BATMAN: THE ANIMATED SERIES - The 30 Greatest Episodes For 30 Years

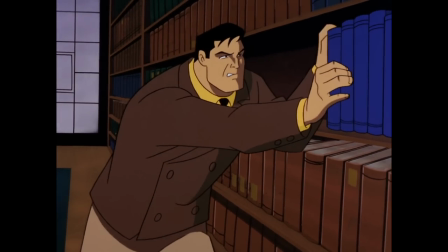(12:18)
Also, Kevin Conroy gives an awesome performance, which is basically saying water's wet,
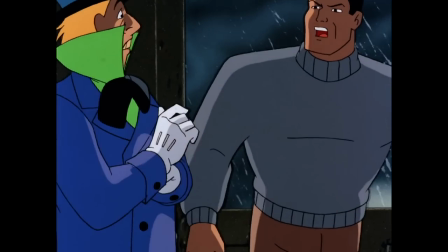(12:23)
but he gets the chance to shine on multiple levels as the tortured character.
Then I'll see you in your nightmares.
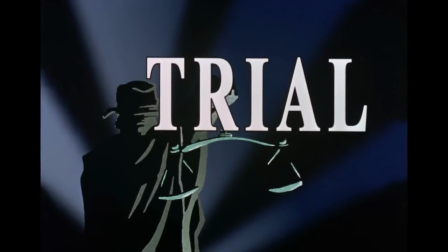(12:30)
At 18, Trial. Written by Paul Dini and Bruce Timm and directed by Dan Reba. The biggest supervillain team-up episode.
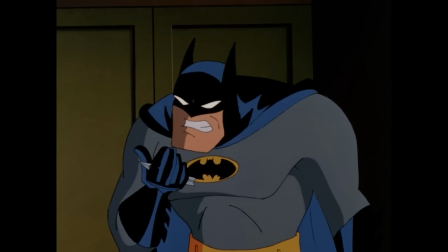(12:37)
Trial sees basically every major villain take over Arkham and capture Batman for a mock trial of his morally gray actions.
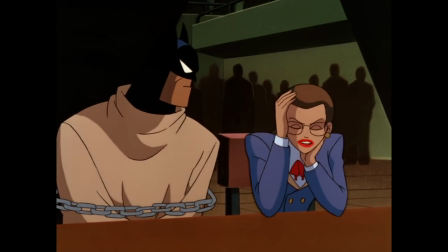(12:44)
And the only person who can save him is the person who hates him the most. District Attorney Janet Van Dorn.
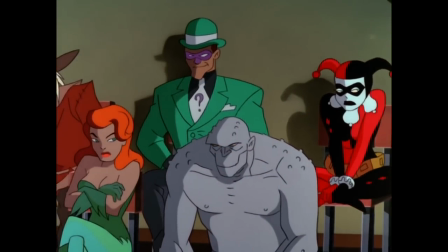(12:50)
Supervillain team-ups are nothing new, but the BTAS team has a lock on each villain's personality.
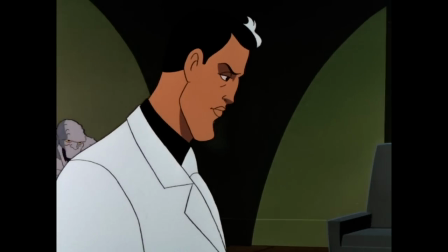(12:56)
Using them in various trial roles, like Joker as Judge and Two-Face as Prosecutor, bounces them off each other in exciting ways.
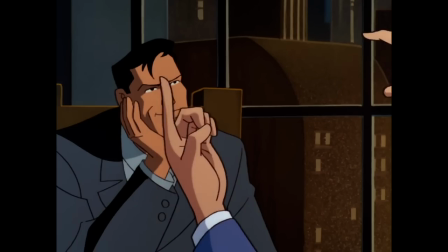(13:03)
The episode also interrogates if Batman has a collectively negative effect on Gotham.
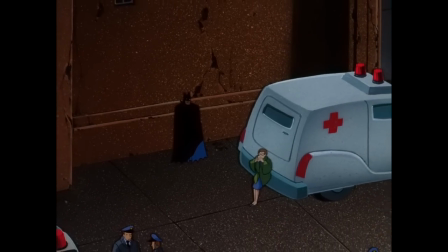(13:08)
Of course, it eventually comes down on Batman's side, but having Van Dorn be the voice of reason who questions the hero adds some complexity.
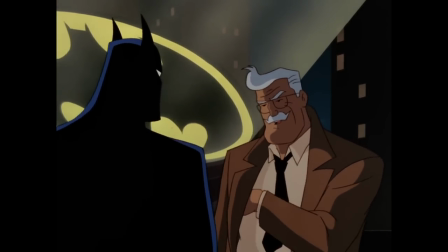(13:16)
So much of this episode is propelled by characters and dialogue and not action, which underlines the strengths of the series.
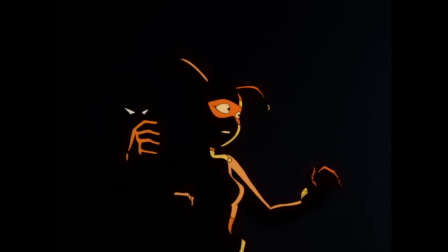(13:23)
But Batman's escape and shadowy takedown is so moody and cool, like the Arkham games before they were ever made. At 17, Legends of the Dark Knight, written by Robert Goodman and Bruce Timm and directed by Dan Reba.
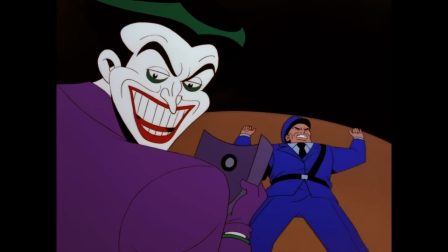(13:38)
One of the most experimental episodes of the series,
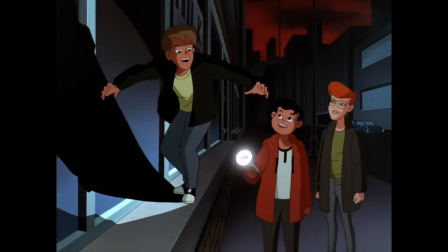(13:41)
Legends sees a group of kids on the trail of Batman and Firefly and telling their own personal experiences with the Caped Crusader,
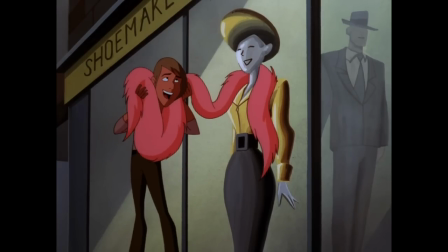(13:48)
with each story homaging a different interpretation of Batman.
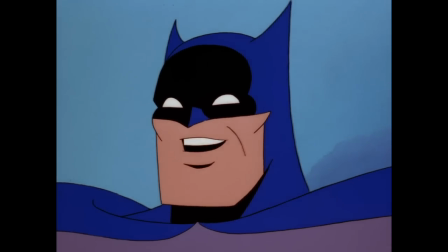(13:51)
Specifically, we see a cheesy and exaggerated version of Dick Sprang's Silver Age comics, and an adaptation of the Dark Knight Returns fight with the mutants.
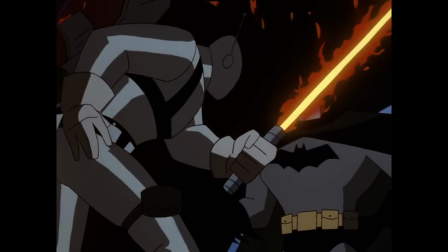(14:00)
And while the real world story isn't amazing, it should probably be more stylish to fit in with the kids' stories.
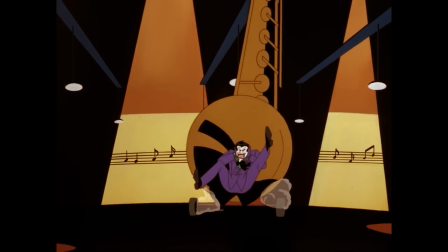(14:06)
The hard contrast between Sprang and Miller is such a hard tonal whiplash that it turns comedic.
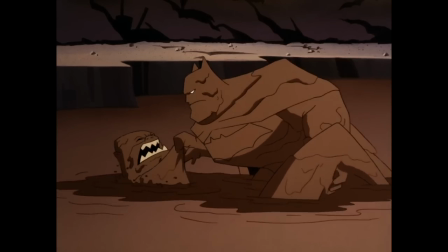(14:12) This isn't a trash heap. It's an operating table.
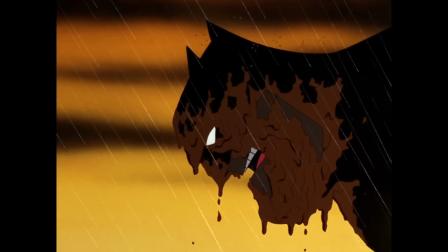(14:19) And I'm a surgeon.
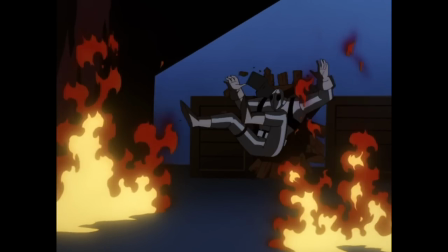(14:22)
BTAS is often seen as the definitive interpretation of Batman, but it's a show that never insisted it was the only correct interpretation.
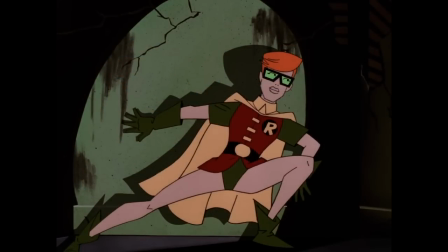(14:30)
Its homages to the past are what make this show incredible. And this far into its run, it had the experience and assuredness to experiment like this.
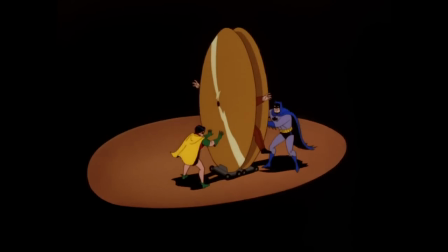(14:38)
As a kid, this was a gateway into the wider Batman universe. This one is style over substance, but what awesome style it is.
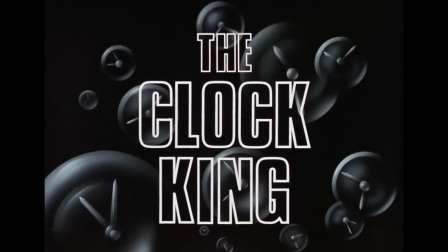(14:47)
At 16, The Clock King, written by David Wise and directed by Kevin Altieri.
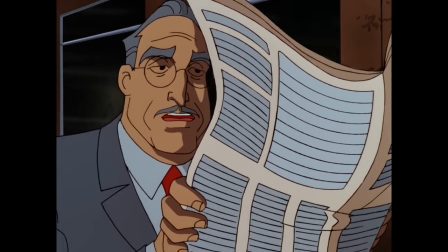(14:52)
A fastidious timekeeper who runs everything in his life to the precise second is ruined by the casual advice of the man who would be mayor.
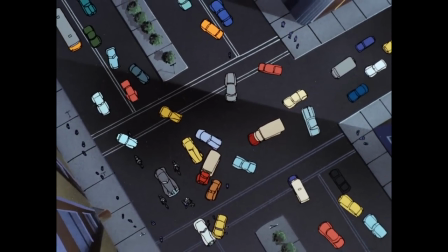(14:59)
Seven years later, and Temple Fugate enacts his perfectly timed revenge.
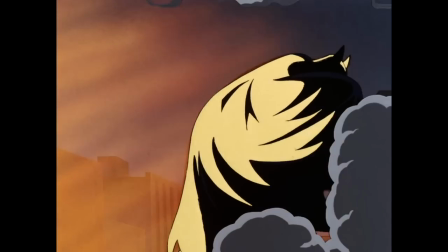(15:03)
And while The Clock King isn't scary in the ways many other Batman villains are, his meticulous plan keeps him multiple steps ahead of Batman.
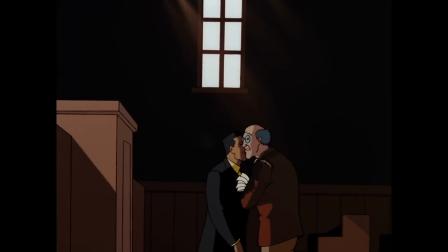(15:11)
Seeing how it all comes together is exciting, and melodramatic moments like the camera pushing into Fugit's screaming mouth is a great surrealist touch.
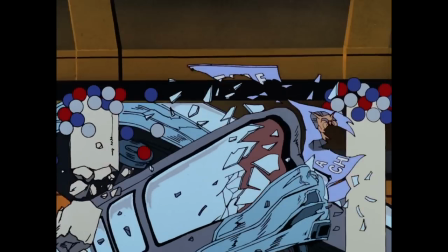(15:20)
I love how banal Fugit's motivation is, and how manic he becomes in his revenge.
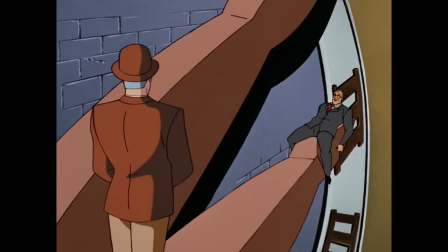(15:25)
Tying the mayor to clock hands to crush him at the time that ruined his life is a perfect old-school villain plan.
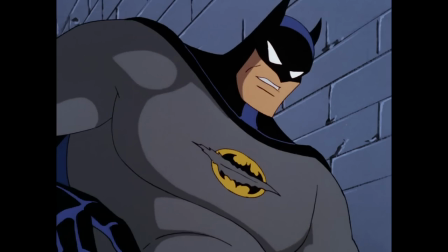(15:32)
Fugit is not a villain you can use often in the series. He's super specific. But here, he's the center of a perfect little story.
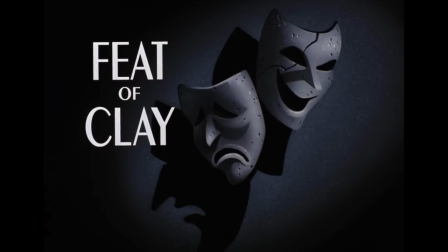(15:40)
At 15, Feet of Clay, Parts 1 and 2, written by Marv Wolfman and Michael Reeves, and directed by Dick Seabast and Kevin Altieri.
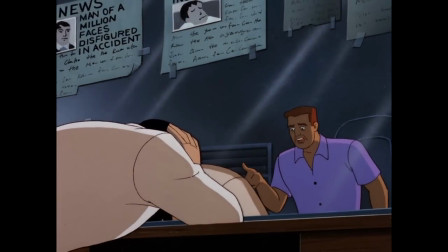(15:47)
In the same vein as other similar two-part stories,
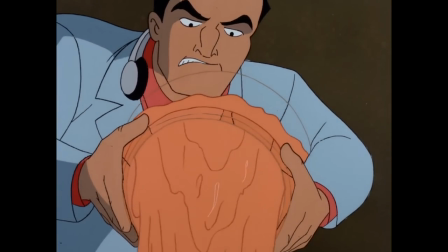(15:50)
this works to flesh out the character of Matt Hagen as a scarred and addicted actor turned into Clayface by Roland Daggett.
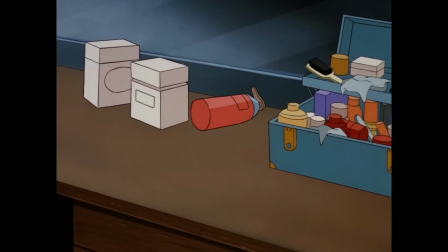(15:57)
Giving an ample amount of screen time to Hagen in the first episode before his change really helps give the
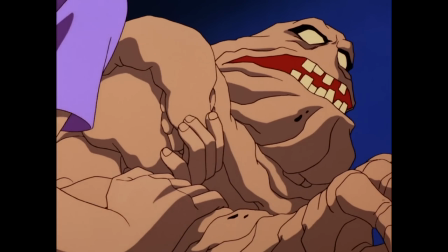(16:02)
character a lot of personality and motivation. with Ron Perlman providing excellent voice work.
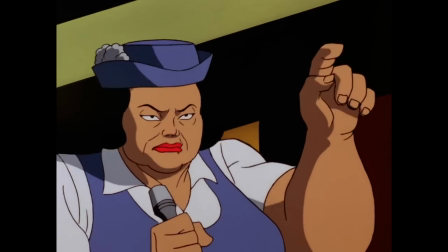(16:07)
Really, this is Hagen's story first and Batman's second, with Clayface becoming both a vengeful victim and an increasingly unhinged villain in the second part.
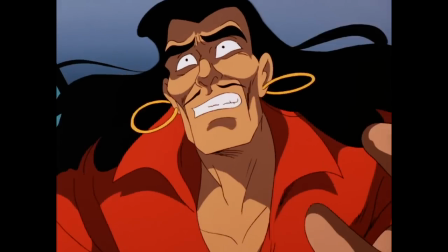(16:16)
The animation here is also top-notch, providing so many little details to the changing texture of Clayface and making his transformations palpable,
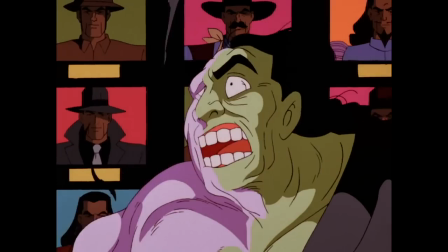(16:24)
with many shifting faces and forms displayed with little short-cutting.
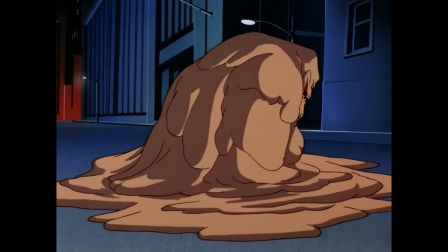(16:28)
A really great take on the character that samples bits from multiple comic book Clayfaces for
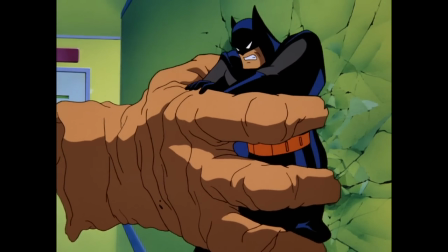(16:33)
another tragic BT-AS villain in one of the most horror-tinged episodes.
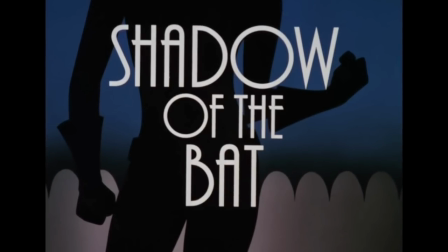(16:38)
At 14, Shadow of the Bat parts 1 and 2, written by Bryn Stevens and directed by Frank Power.
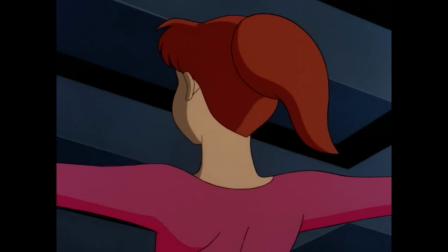(16:45)
The majority of Barbara Gordon's appearances would happen in The New Batman Adventures, but here in her second appearance,
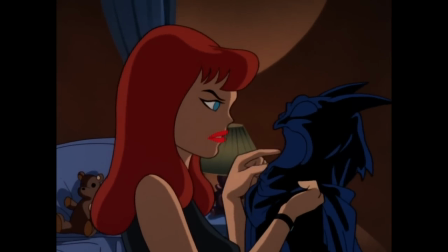(16:51)
Barbara becomes Batgirl to help prove the innocence of her father, Commissioner James Gordon.
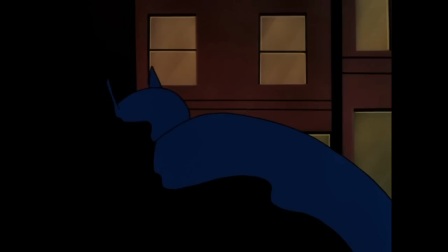(16:55)
What's great about this two-parter is the slow escalation of stakes, largely using the mob as the main threat that propels Barbara to become a hero,
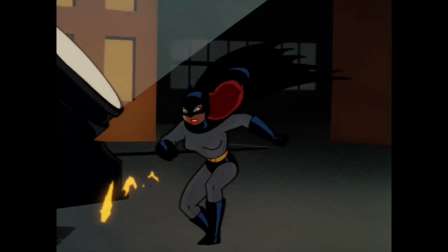(17:03)
at first out of desperation and then as an ongoing choice.
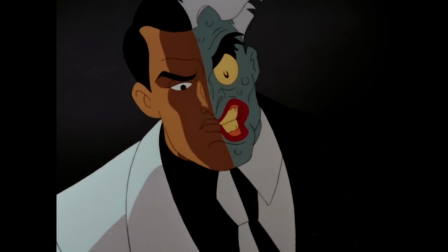(17:06)
The reveal of Two-Face as the major threat is what pushes the story out of everyday mobsters and into supervillainy.
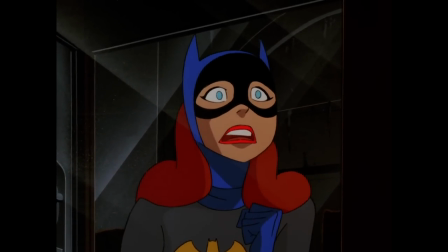(17:12)
A really great part one cliffhanger, a story that puts Barbara at center stage, and a very satisfying climax make this a great debut for Batgirl,
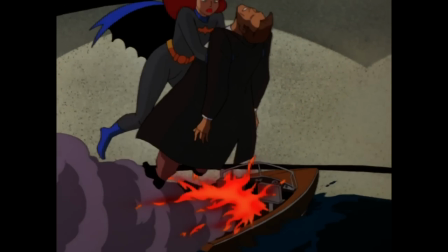(17:21)
who would only appear once more in the initial series before being a large part of TNBA,
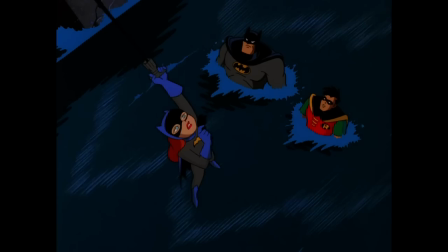(17:26)
with Tara Strong now voicing her. Although, I really do like Melissa Gilbert's more subdued and mature interpretation here.
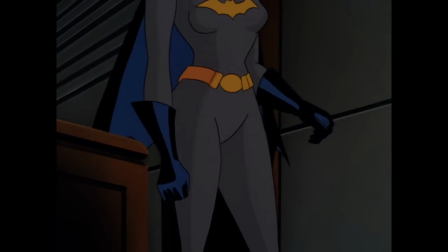(17:33) In that case, let's see what Batgirl can do.
At 13, Showdown.
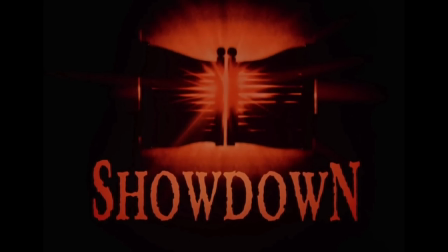(17:39)
Written by Joe R. Lansdale, Kevin Altieri, Paul Dini, and Bruce Timm, and directed by Kevin Altieri.
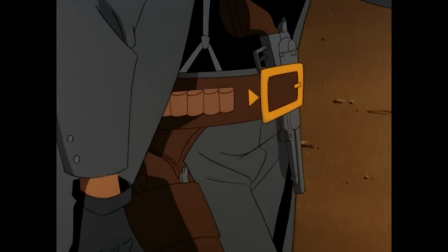(17:45)
Flexibility is one of the great strengths of BTAS, and this is easily its most unconventional episode.
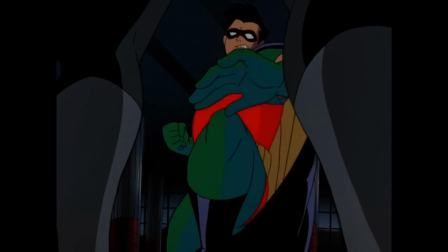(17:51)
With Batman and Robin acting as a wraparound story for a Jonah Hex adventure, The story is a really tightly paced steampunk western,
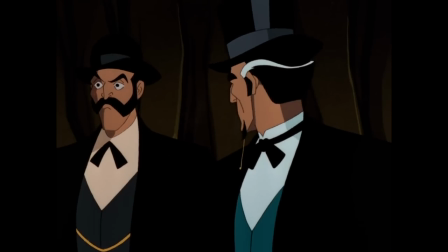(17:59)
with Hex taking on a bounty that leads him to Ra's al Ghul and the scoundrel Arkady Duvall's plan to use a weaponized airship to destroy the United States.
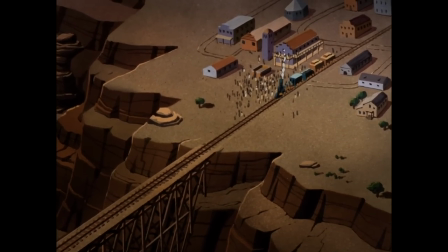(18:08)
It's old school western meets big budget action, complete with an extended sequence on an exploding airship.
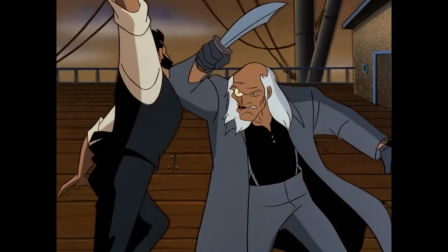(18:14)
The setting, hero, villains, and style make it one of a kind in BTAS, and illustrate the team's understanding of what was possible in the series.
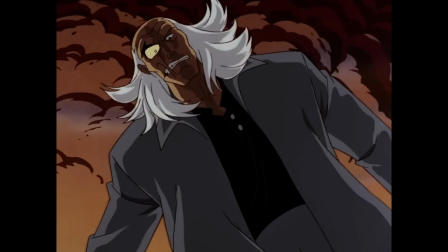(18:23)
The result is a heightened western that I really love, and that successfully mashes genres together in ways that I've never seen other creators do well.
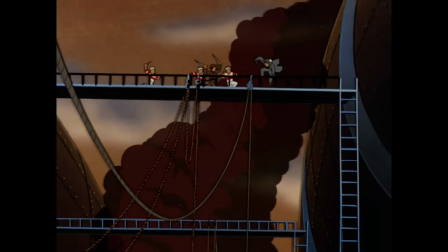(18:31)
It's like Will Smith's Wild Wild West, but, you know, good.
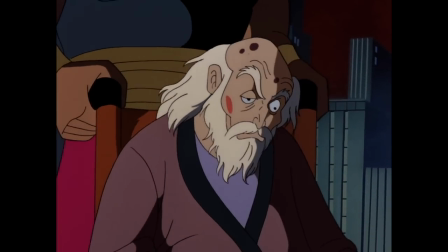(18:35)
Add in the wraparound story, and you've got added depth to Ra'sh and a larger world that expands BTS.
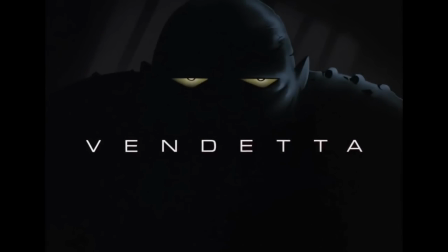(18:41)
At 12, Vendetta. Written by Michael Reeves and directed by Frank Power.
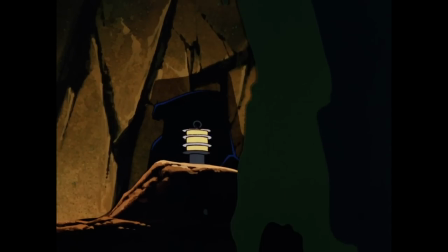(18:45)
A great, moody, Bullock-centered noir story, complete with the first appearance of Killer Croc, who is legitimately menacing here.
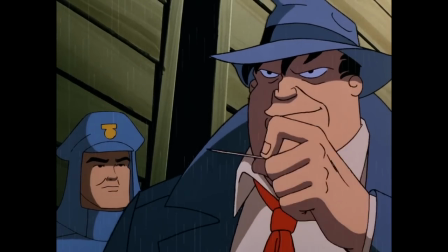(18:53)
Bullock's shady past and gray morality, which makes him more of a noir protagonist,
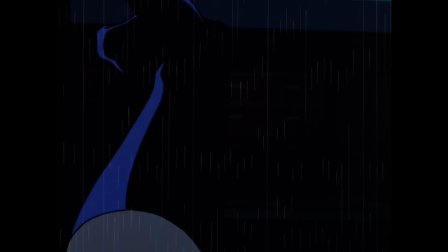(18:57)
colliding with Batman's distrust of him creates a cool mystery, with the pair playing co-leads.
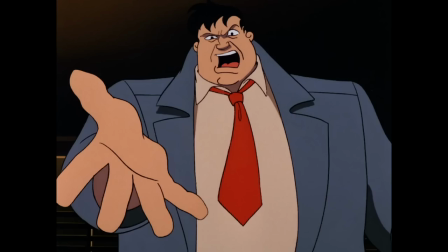(19:03)
Basically, if Bullock has a major role in an episode, I'm a fan. I think this episode illustrates what makes BTAS great.
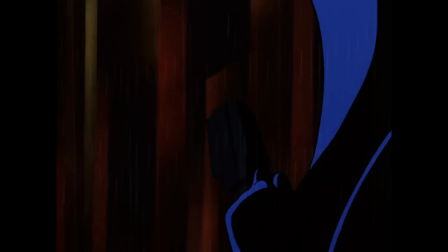(19:10)
Moody noir detective stories meet a slightly elevated superhero twist,
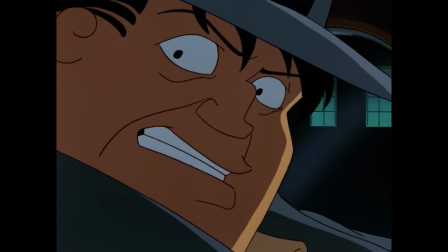(19:14)
while still maintaining a serious yet always enjoyable pace that has only seemed more and more mature as the years go by.
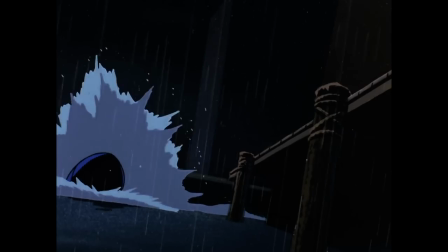(19:22)
The Dark Deco approach, rainy atmosphere, seaside setting, and deep shadows are perfect for this mystery.
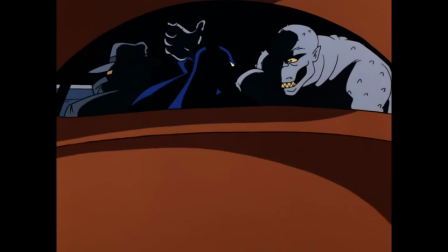(19:29)
BTAS rarely gave Killer Croc his own episodes.
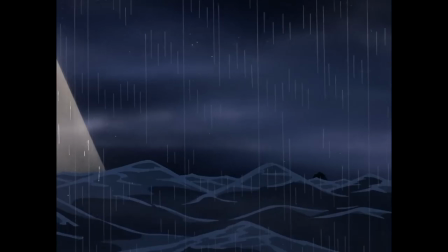(19:32)
He became more of a punchline as the series went on, and he's really more of a shadowy threat than a full character here.
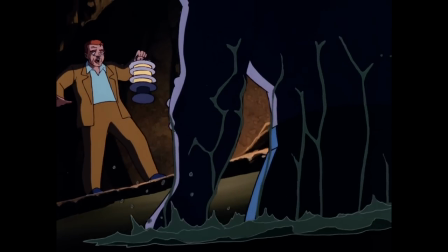(19:39)
But he is perfect as the unknown, intimidating threat lurking in the dark.
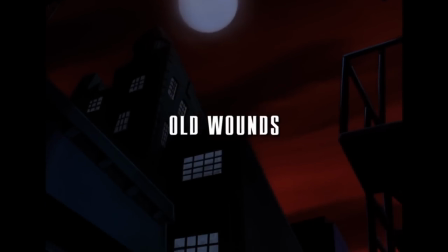(19:45)
At 11, Bold Wounds, written by Rich Fogel and directed by Kurt Gaeta.
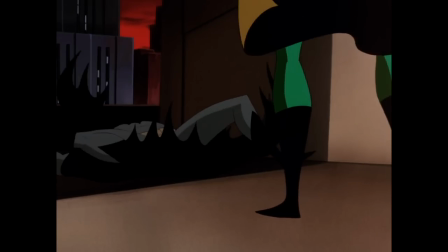(19:50)
The running mystery of what broke apart Dick Grayson and Bruce Wayne in the timeskip of New
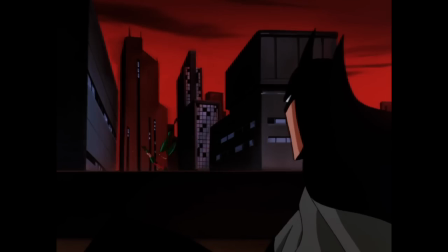(19:54)
Batman Adventures is finally revealed in an equally tragic and complex story.
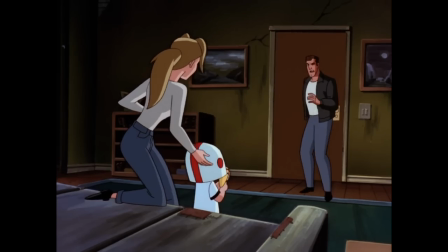(20:00)
Seeing an increasingly cold Batman chasing a criminal back to his home and assaulting him in front of his wife and young son is heartbreaking.
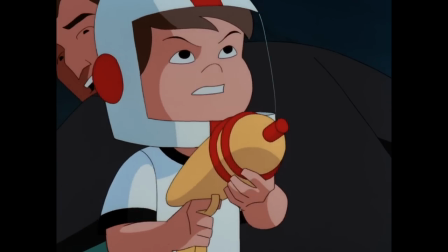(20:07) I'll save you, Daddy.
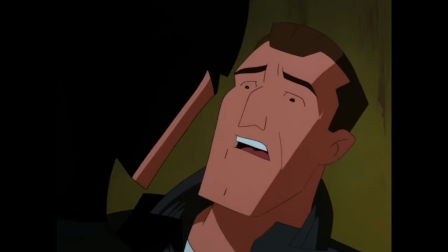(20:10)
It's a rare moment in the series that shows the humanity of people forced into a life of crime and how Batman's obsessions are turning him cruel and inhuman.
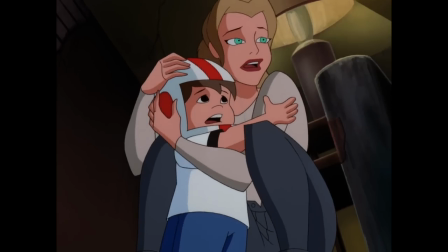(20:20)
It's a really sad scene and addresses something rarely discussed in Batman's stories in any medium.
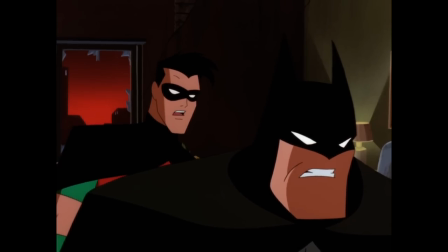(20:25)
That's a big break from the typical shallow wise guys of past episodes.
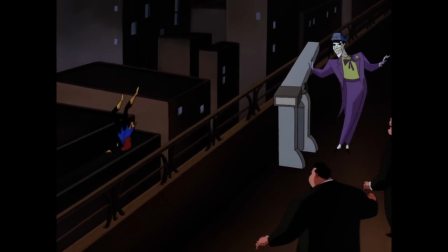(20:29)
Meanwhile, Batman enlisting Batgirl into his war, which nearly gets her killed, further shows how New Adventures was willing to interrogate the title character.